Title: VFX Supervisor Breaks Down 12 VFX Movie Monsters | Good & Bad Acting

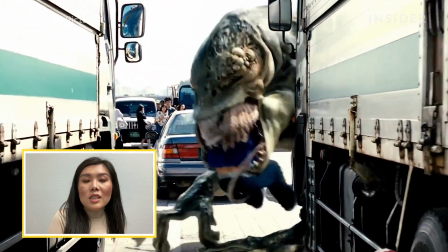(8:27)
There's so many different clusters within the eyeball itself. The number of shots that we see this monster and all the different environments are run through,
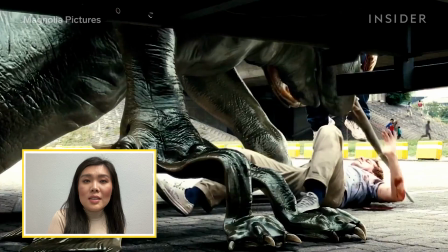(8:36)
I think this is really impressive for the early 2000s.
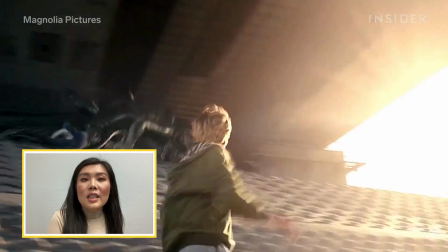(8:39)
I think it's particularly impressive that we get to see the full body of the monster so early on in the film,
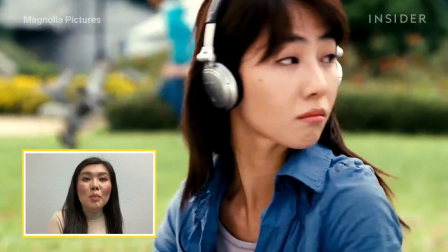(8:46)
especially in daylight as they interact with so many extras without it being hidden by anything.
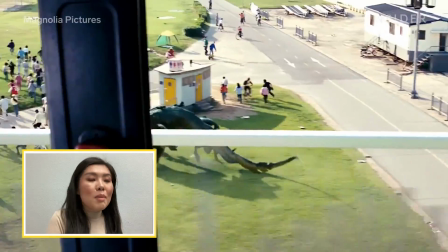(8:52)
I think they did a great job of mimicking the surroundings, with the shadow.
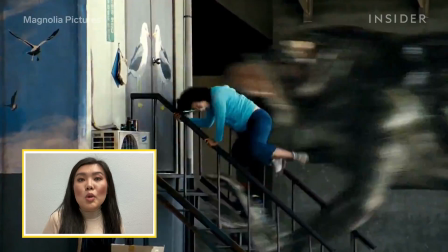(8:57)
I love the reference of size and the scale and the movement in relation to all the other characters in the scene.
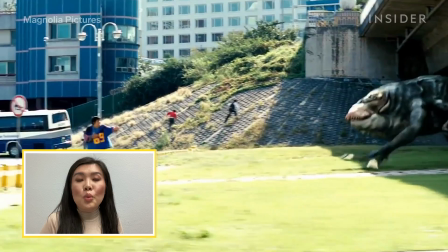(9:03)
It plays together really well.
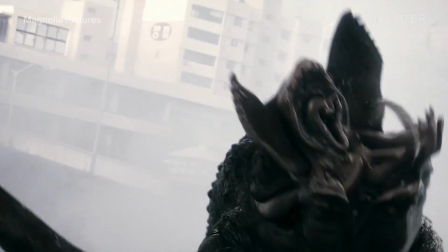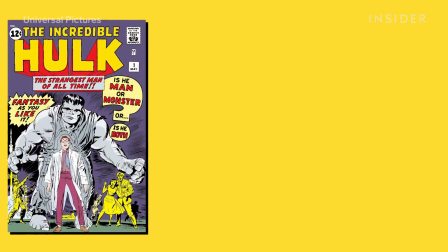(9:13) Let's take it easy, everybody.
This Hulk is really reminiscent of the Hulk imagery that we're used to from the comics.
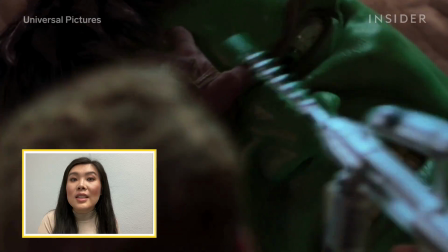(9:21)
We're in early 2000s. This is the beginning of motion capture.
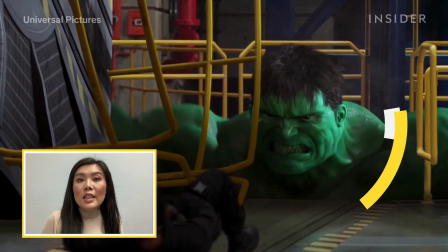(9:25)
I think the facial elements right now are not as detailed as they need to be to sell this character as a main character in the movie.
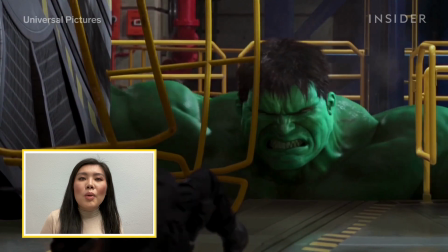(9:32)
I don't think we're getting that, human likeness coming through.
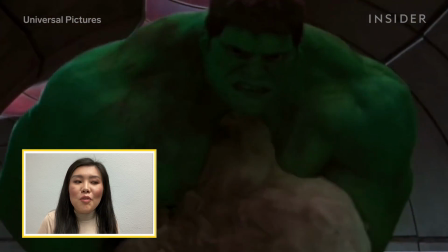(9:37)
Right now, the color, it's this, very green screen green, if you will.
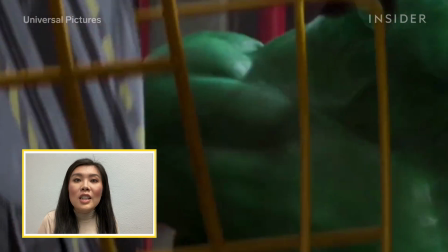(9:43)
I think the strong green saturation is overpowering the frame, right?
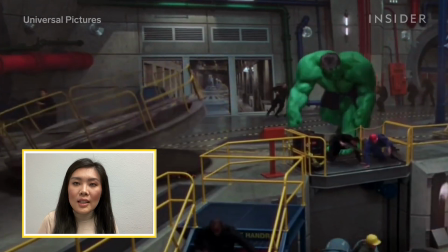(9:48)
Where you can't really pay attention to anything else because there's nothing else like it in terms of,
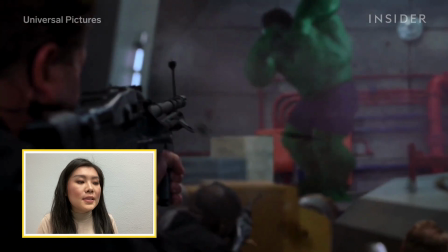(9:54)
the color palette. I do notice some inconsistencies in terms of scale, like the height of the box in relation to the Hulk's, physique. Are the boxes coming up to its knees, right?
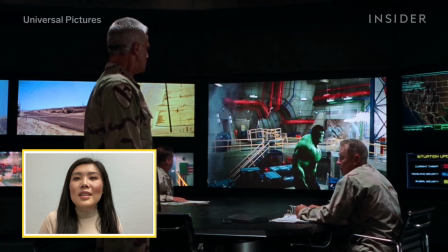(10:06)
This is a challenging character with the size, with the speed that needs to travel.
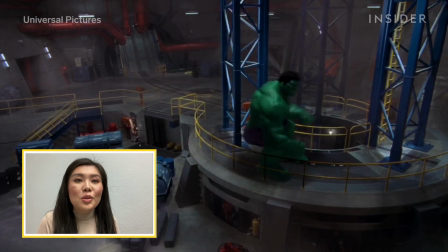(10:11)
I think it's especially challenging to keep real physics and specific proportions.
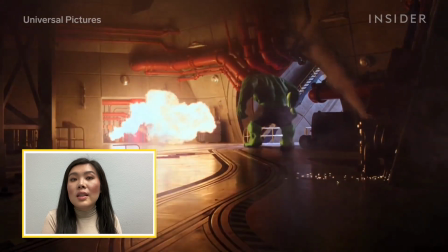(10:17)
What's also really challenging with this scene is we're going from an interior to an
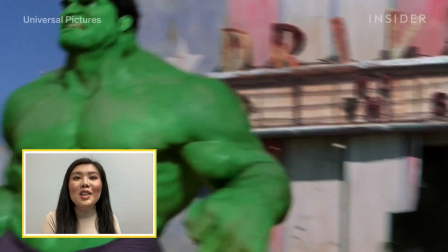(10:23)
exterior where there's really nothing in frame that's gonna hide the CG character.
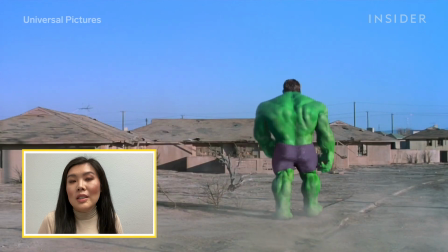(10:28)
And it's tricky to have photorealism outside in plain daylight.
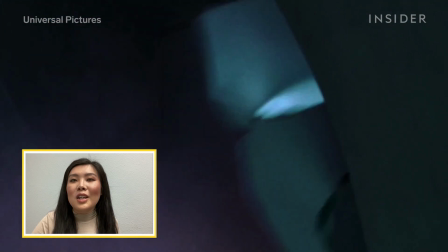(10:35)
I call it Baby Hulk, right? We're seeing Baby Hulk as, in the evolution of Hulk in the Marvel Universe.
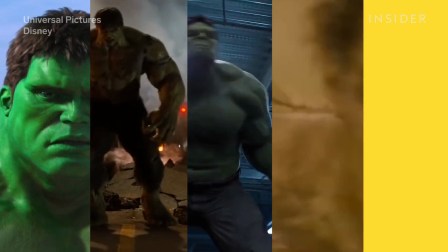(10:42)
In terms of color, we definitely see the Hulk gets muted down more and more.
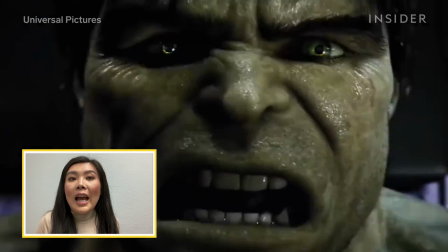(10:48)
And I think as the Hulk,
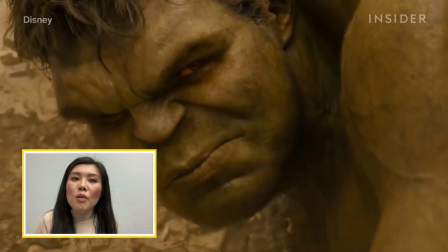(10:50)
evolves, we really see more facial features, from the witness cam that the actors are wearing.
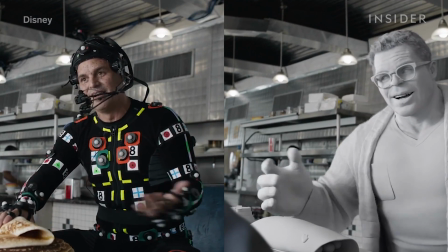(10:58)
Giving it a reference for the animators to really mold,
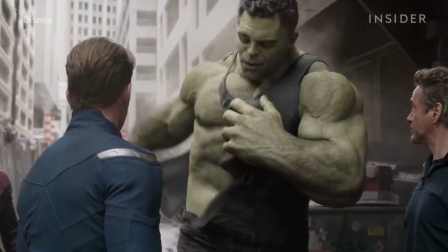(11:03)
this larger than life-size character and give him more personalities in addition to the sheer volume and size.
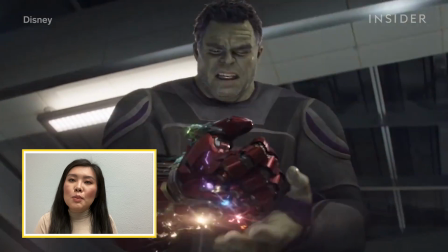(11:09)
They really get to see how this character thinks before he acts, as opposed to just attacking everything on the scene.
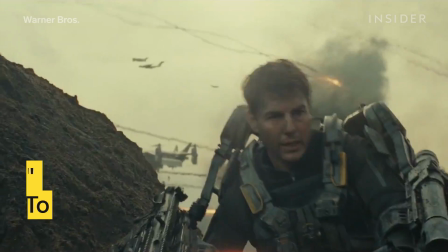(11:20) Hey! Hey!
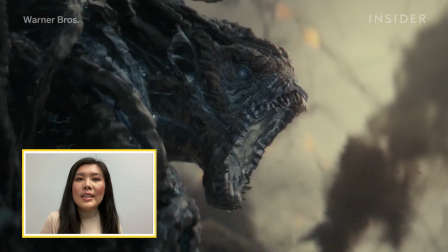(11:23)
The textures within this character, it's metallic enough for me to really believe that, this is an alien from another planet.
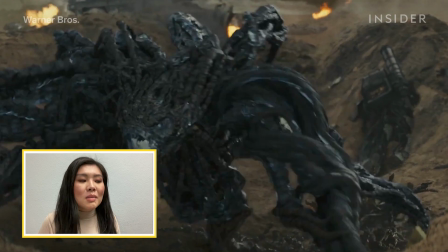(11:32)
And the way that it moves with all the tentacles and the randomness, how it spawns, part of its body as it's moving.
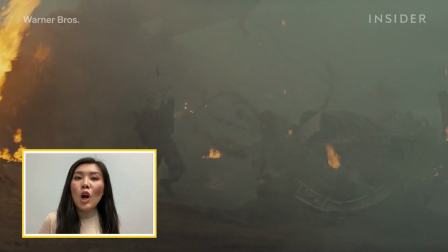(11:40)
The shape-shifting nature of these creatures, I can't help it but think what their rigging systems were like for
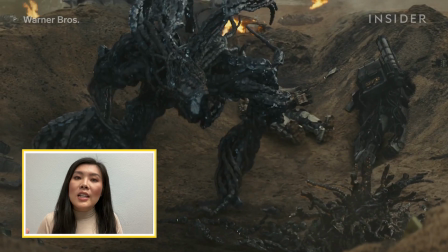(11:46)
there to be enough controls to give it specific design and animation movement quality, but to be technical enough,
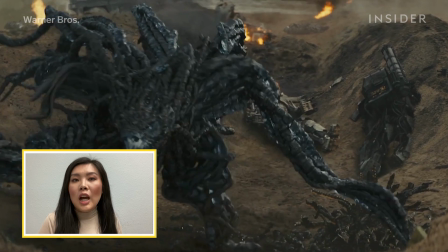(11:53)
where it doesn't take hours and hours and hours for this character to go from one spot to another.
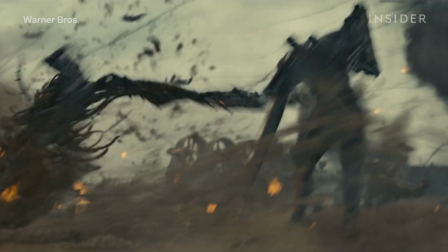(11:59)
Working so well with all the other CG elements in the scene, right? The smoke, the sand simulation, the dust.
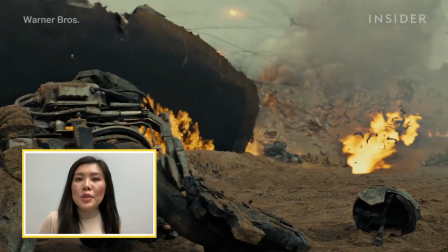(12:08)
I think all the other simulations, the sand, the debris, they're all helping this character to be grounded in this scene.
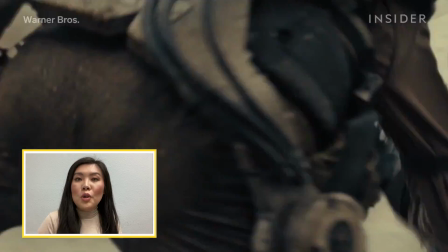(12:15)
Filming it in the daylight will make it difficult, for a CG character to fully kind of pull its weight, but having all the additional simulations,
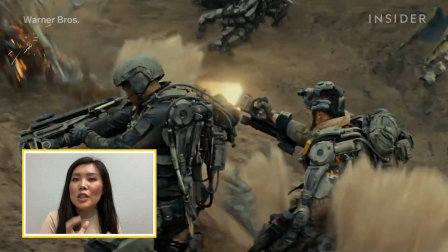(12:23)
I think it's what's kind of disguising it just enough for it to kind of visually sell that this character has these particular movements,
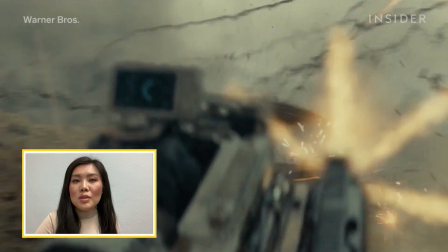(12:32)
and it's really their tentacles that's kicking up all the dirt.
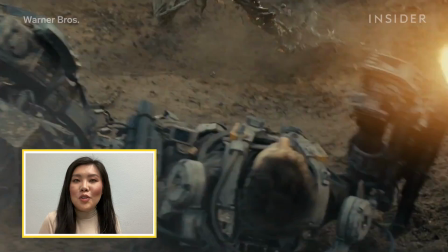(12:34)
You're just seeing enough of the character for you to want to see him more.
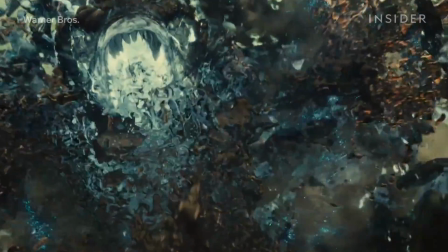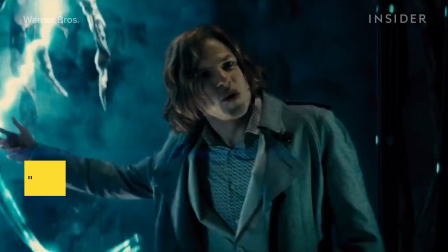(12:44) Your doomsday.
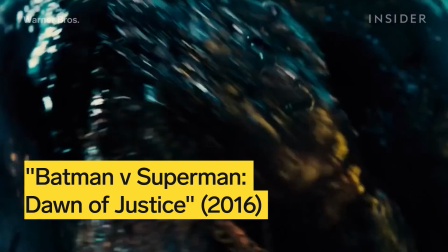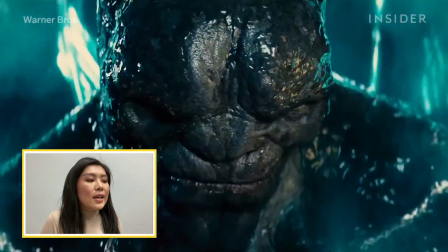(12:50)
What they did well is the contrast between
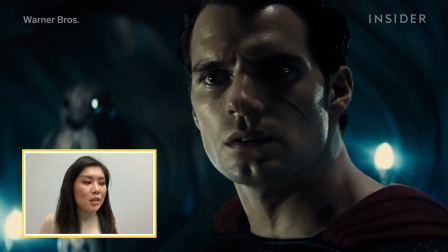(12:56)
Superman and how he has this steadiness about him, and then you're getting something completely opposite in his arch nemesis.
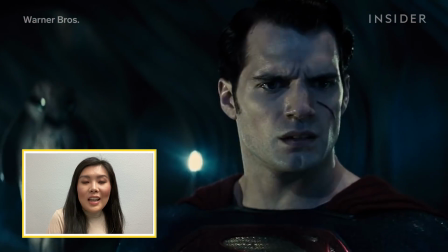(13:03)
In a way, you're seeing this sliminess where in the dead of night you're having this dark, moody color palette.
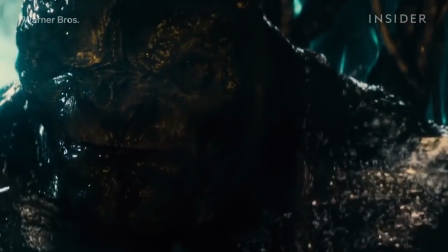(13:09)
I'm not sure though, with the sliminess of the skin and the way that it's lit, if it's really selling as this menacing character.
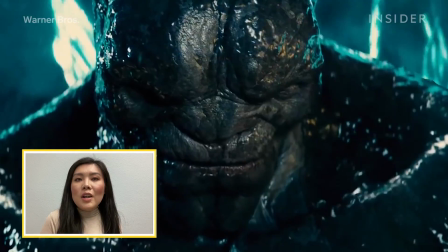(13:17)
I think it's always challenging when you have a monster that has
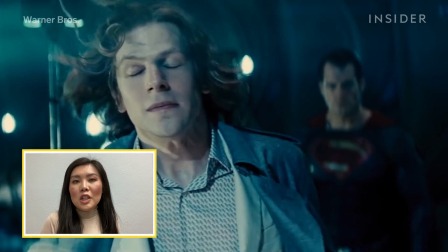(13:22)
more of a human-like facial expression next to another human, right?
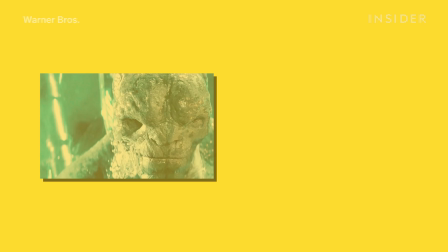(13:27)
Maybe the perfect human, who plays Superman. The contrast of that, is a little bit hard for the eye.
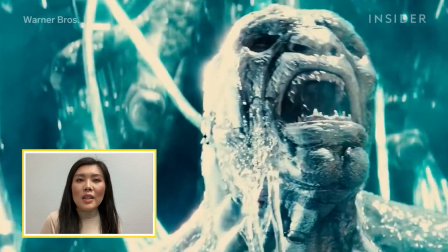(13:33)
There's still something about it that's not reading
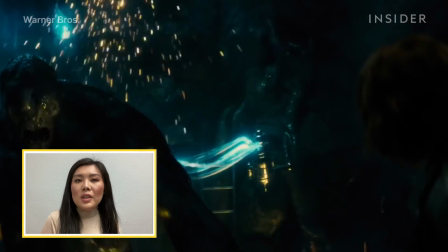(13:38)
photorealistic in the scene that it needs to play in compared to other characters.
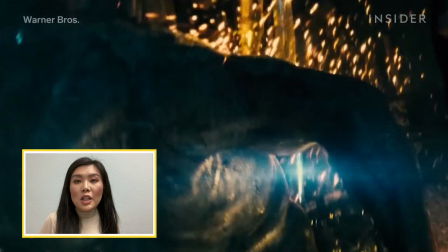(13:45)
The height, the weight, and the scale of this particular character, I think it does change from shot to shot.
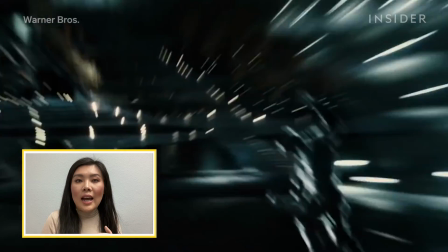(13:51)
Also, as they're fighting over the sky, going in and out of these sets,
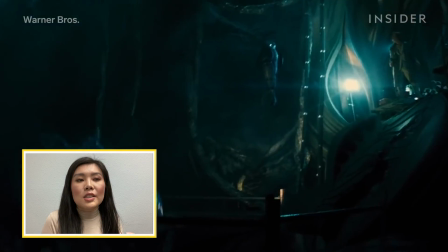(13:56)
there are times where it's just all CG, and I think our eyes are picking up that, these are CG characters on screen,
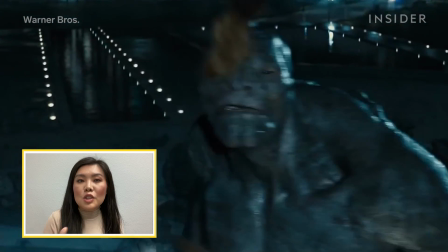(14:03)
right? We kind of left the world of realism for a little bit, and I think it's because of the small inconsistencies that we're really seeing this character as a CG character,
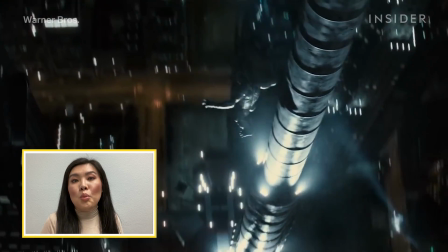(14:12)
as opposed to a character that's in the realm right now, fighting Superman.
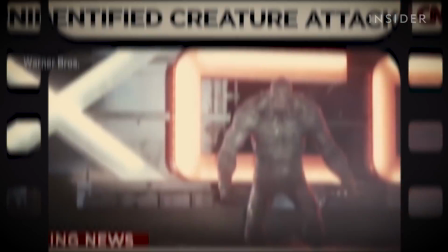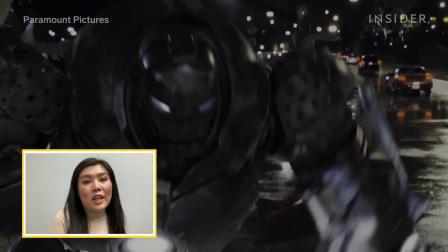(14:25)
I believe they were animatronics made for this character to really study the interaction of light.
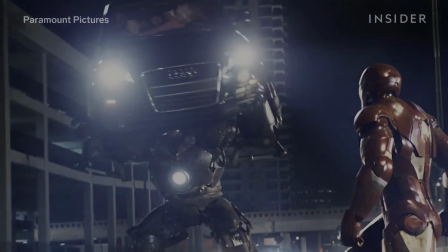(14:34)
It is especially fitting seeing the two characters right next to a car,
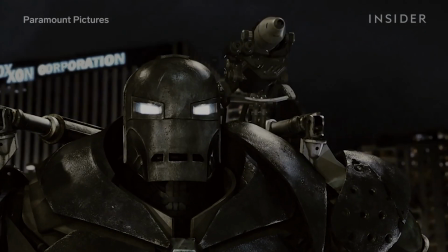(14:37)
as a lot of R&D went into studying how car paints work in relation to its environment.
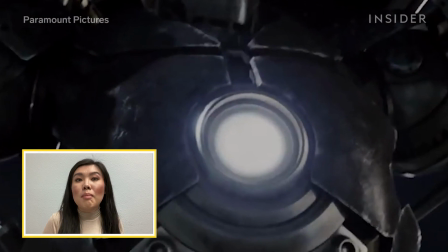(14:45)
Essentially, the paint and the texture of the metal becomes a mirror of whatever environment that they're in.
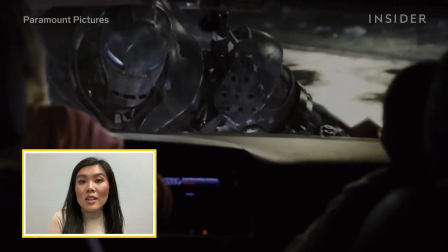(14:52)
All of this was made possible by image-based lighting,
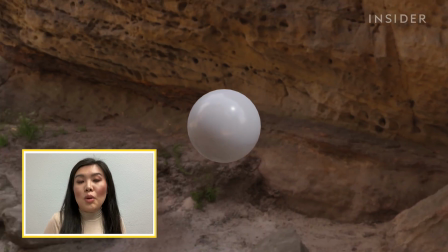(14:56)
where you're taking a high resolution of the surrounding to use as a reference, to light these CG characters or at nighttime.
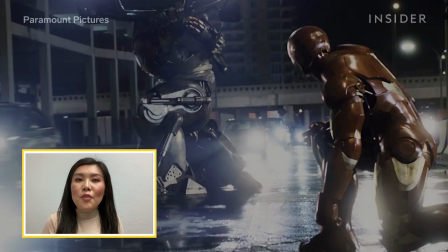(15:03)
And it's especially crucial for us to feel that the characters are grounded in this environment.
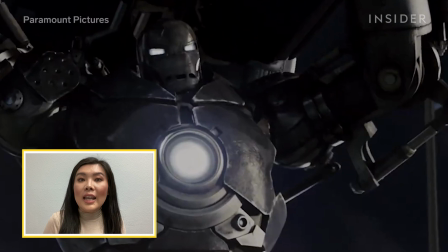(15:09)
And image-based lighting is helping us get the lighting and reflections accurately within their suits.
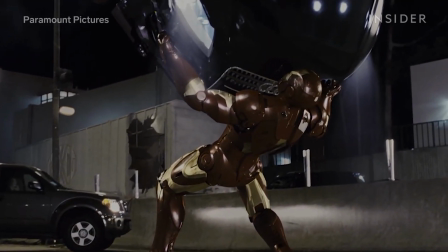(15:16)
I do like the subtle differences in terms of the textures between our hero and our villain.
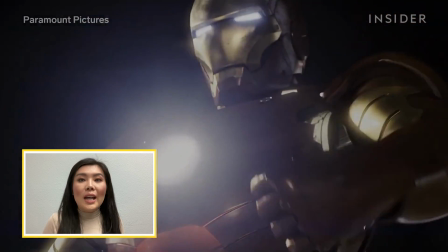(15:22)
Iron Man does have this shiny quality to his suit, whereas the villain has more of a dull, kind of worn down metal look.
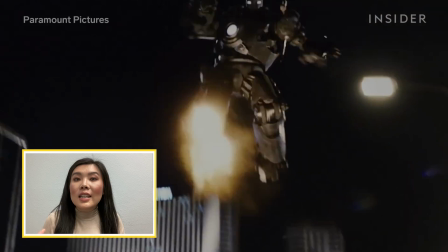(15:30)
The design of the villain is working especially well, taking in consideration his sheer size and volume and mass,
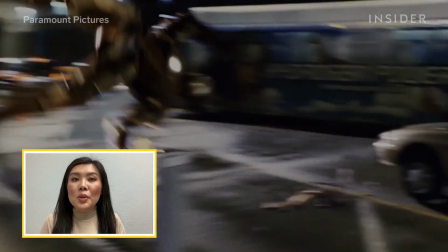(15:38)
but he's still able to move with this fluidity that's able for him to keep up with Iron Man.
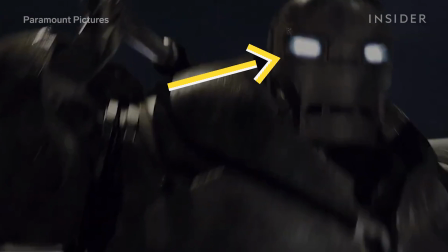(15:43)
Having small light sources as eyes, the lighting source within the character design is working great for eye lines as well.
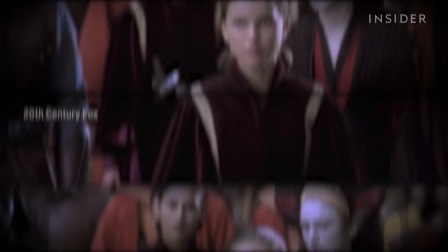(15:50) Where do you think you're going? Who said this?
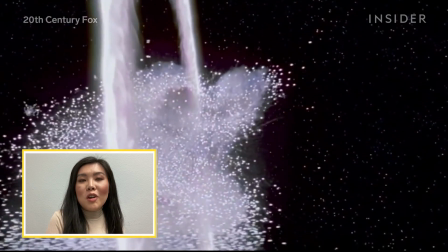(15:57)
Star Wars, for many people in visual effects, right, this was our kind of starting point.
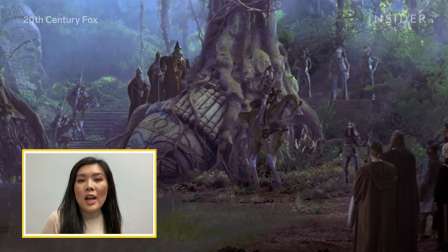(16:02)
So the one thing that's tricky for me right now to believe that this character is really
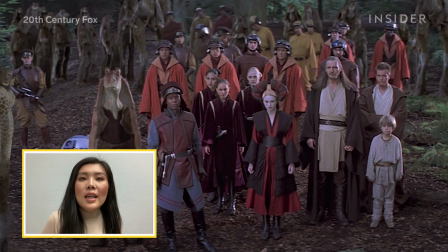(16:07)
standing in this scene with all the other characters is the texture within his skin.
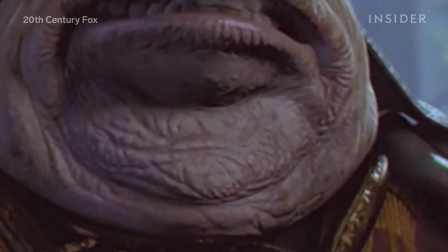(16:11)
I think it's too monotonous right now, the amount of detail we have in his skins and in his folds,
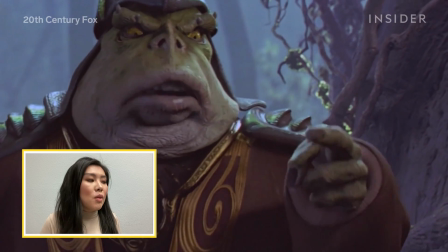(16:18)
and also how it interacts with his clothing, right, his robe, right, his shoulder pads.
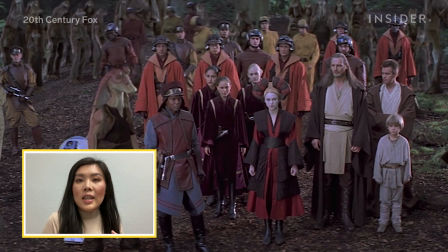(16:24)
It's so rich in costume design as it stands next to other characters.
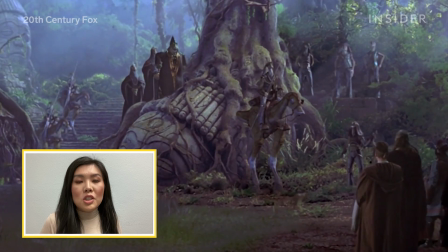(16:29)
With equally detailed clothing, I think the juxtaposition is making us realize that this is a CG character.
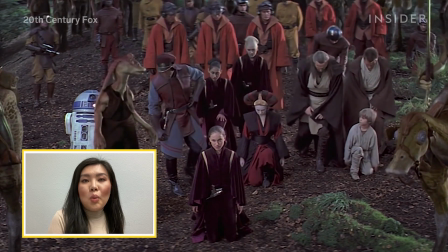(16:35)
I'm seeing in particular with the wide shot of everyone bowing,
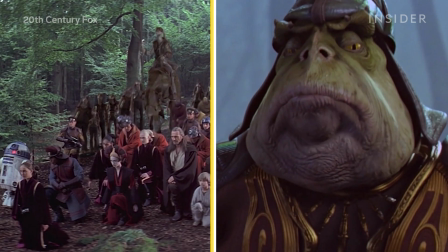(16:39)
you can definitely tell a clear divide of, CG and practical elements.